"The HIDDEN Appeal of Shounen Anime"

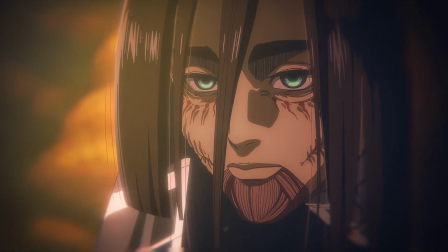Well, the anime industry's ability to utilize the medium to its fullest potential, especially different to live action productions,
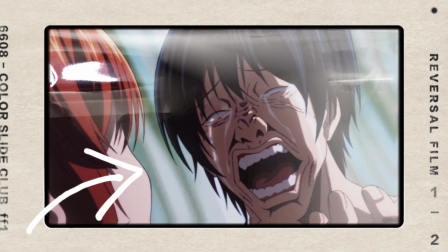is its deliberate emphasis on exaggerated reactions and powerful emotions, a technique that not only serves as a narrative tool,
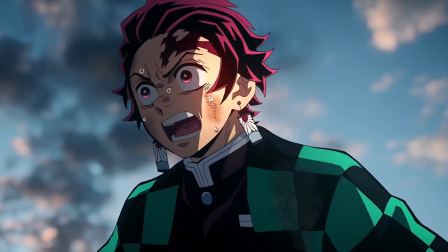but becomes a defining feature of the medium. Unlike live action,
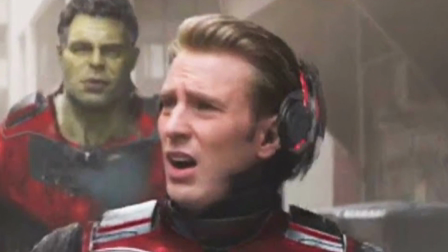where the subtleties of emotional expression can sometimes be lost or seem awkward or just cringe anime leverages its animating canvas to intensify
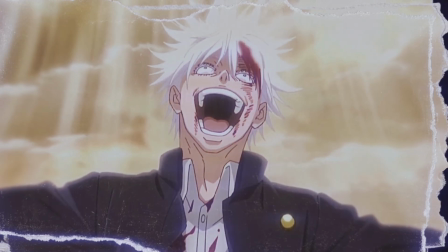character reactions making them larger than life think about all the screams or cries that you
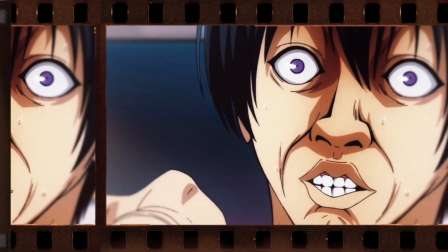see some characters make these reactions are unrealistic sure but they somehow feel
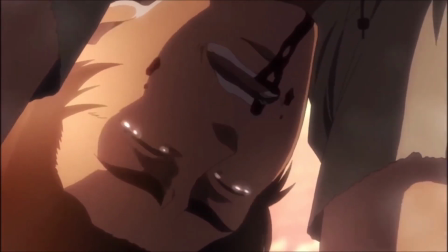familiar they express themselves in a way that we as people never really get to do and somehow it hits home and just feels incredibly real
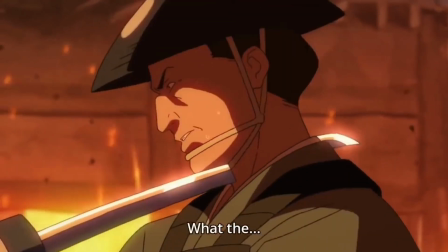this choice isn't just an artistic flourish it's a great strategic use of the medium strengths When exploring themes prevalent in battle shounens such as hate,
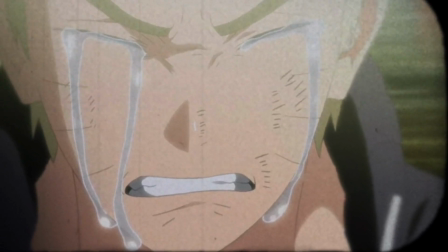revenge, or sorrow, these exaggerated emotions we see in the struggles of the characters become a potent vehicle for conveying these themes.
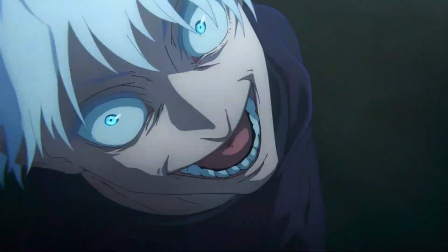Whether it's a character's transformation or their heartbreaking defeat,
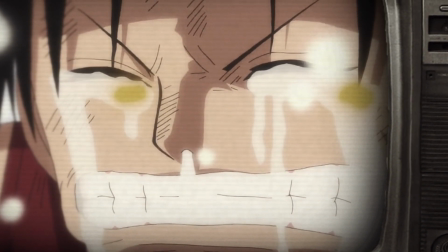the vivid imagery and expressive voice acting serves as a conduit for viewers to experience the highs and lows of the human emotion.
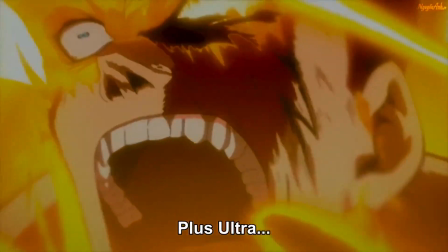It's an extreme, sure, but in essence, Since the medium's unique approach to emotional storytelling, with its intentional exaggeration,
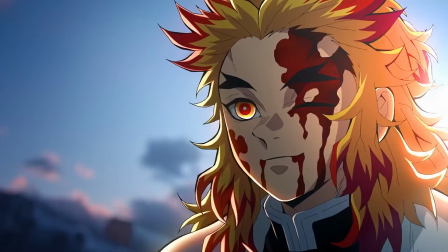becomes an integral part of why battle shounens resonate so deeply with audiences, even transcending the limitations of other visual mediums.
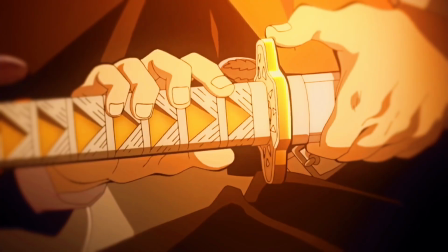We've come to the end of this video and, at first glance, especially for those unfamiliar with the medium,
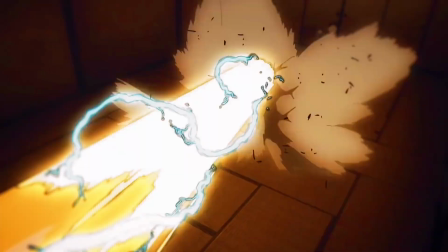animated fights may seem shallow and shounen battles dismissed as unrealistic.
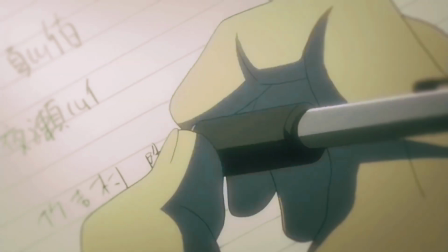To the uninitiated eye, the vibrant colors, exaggerated movements, and fantastical abilities might appear to prioritize style over substance.
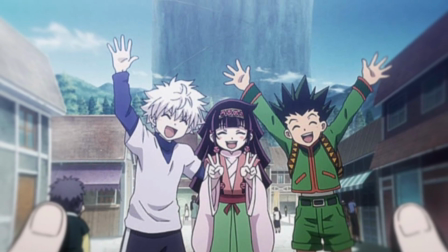However, what makes shounen anime unique lies in the layers beneath the surface.
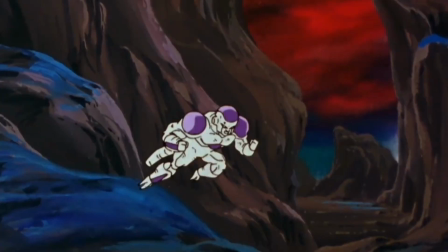These seemingly unrealistic fights often serve as metaphors and a great way to execute some of the story's themes.
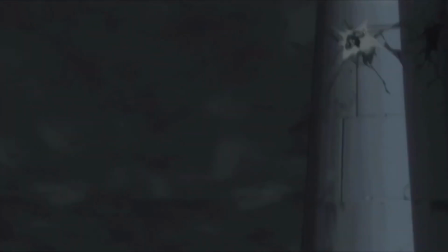And as I said before, it's this thematic richness that transforms what might seem like mere flashy spectacles into narratives that resonate on a deeper,
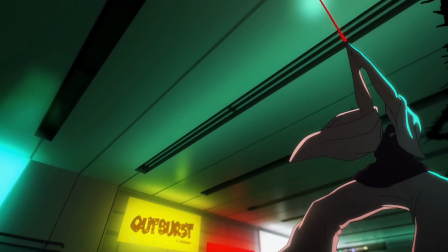more universal level, even challenging preconceptions and inviting viewers into a world of profound storytelling.
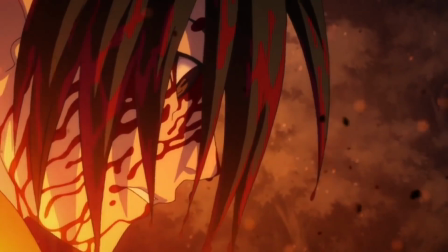So remember, next time you're immersed in a shounen anime, look beyond their surface. Look beyond those fights.
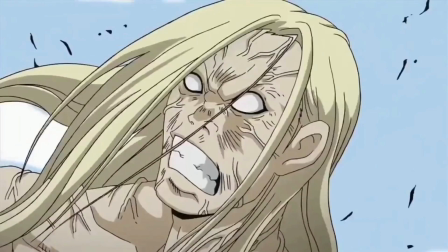It's not about the punches, kicks, and power-ups, it's about the profound themes and meaning embedded in every frame.
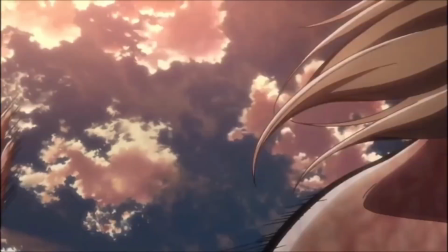The thematic relevance is actually what makes Battle Shounen a timeless and universal favorite among anime enthusiasts.
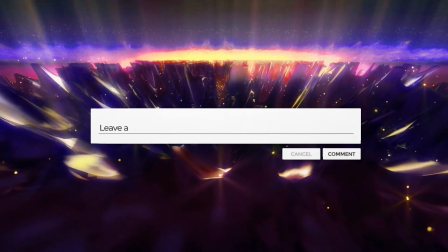This was it for me today, please leave a like, subscribe, and also leave a comment down below with your thoughts on Battle Shounen Anime.
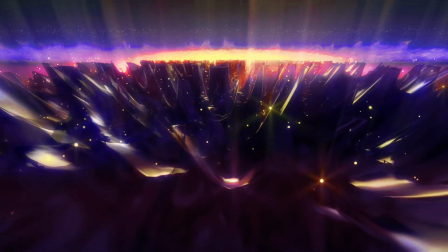Until next time, peace.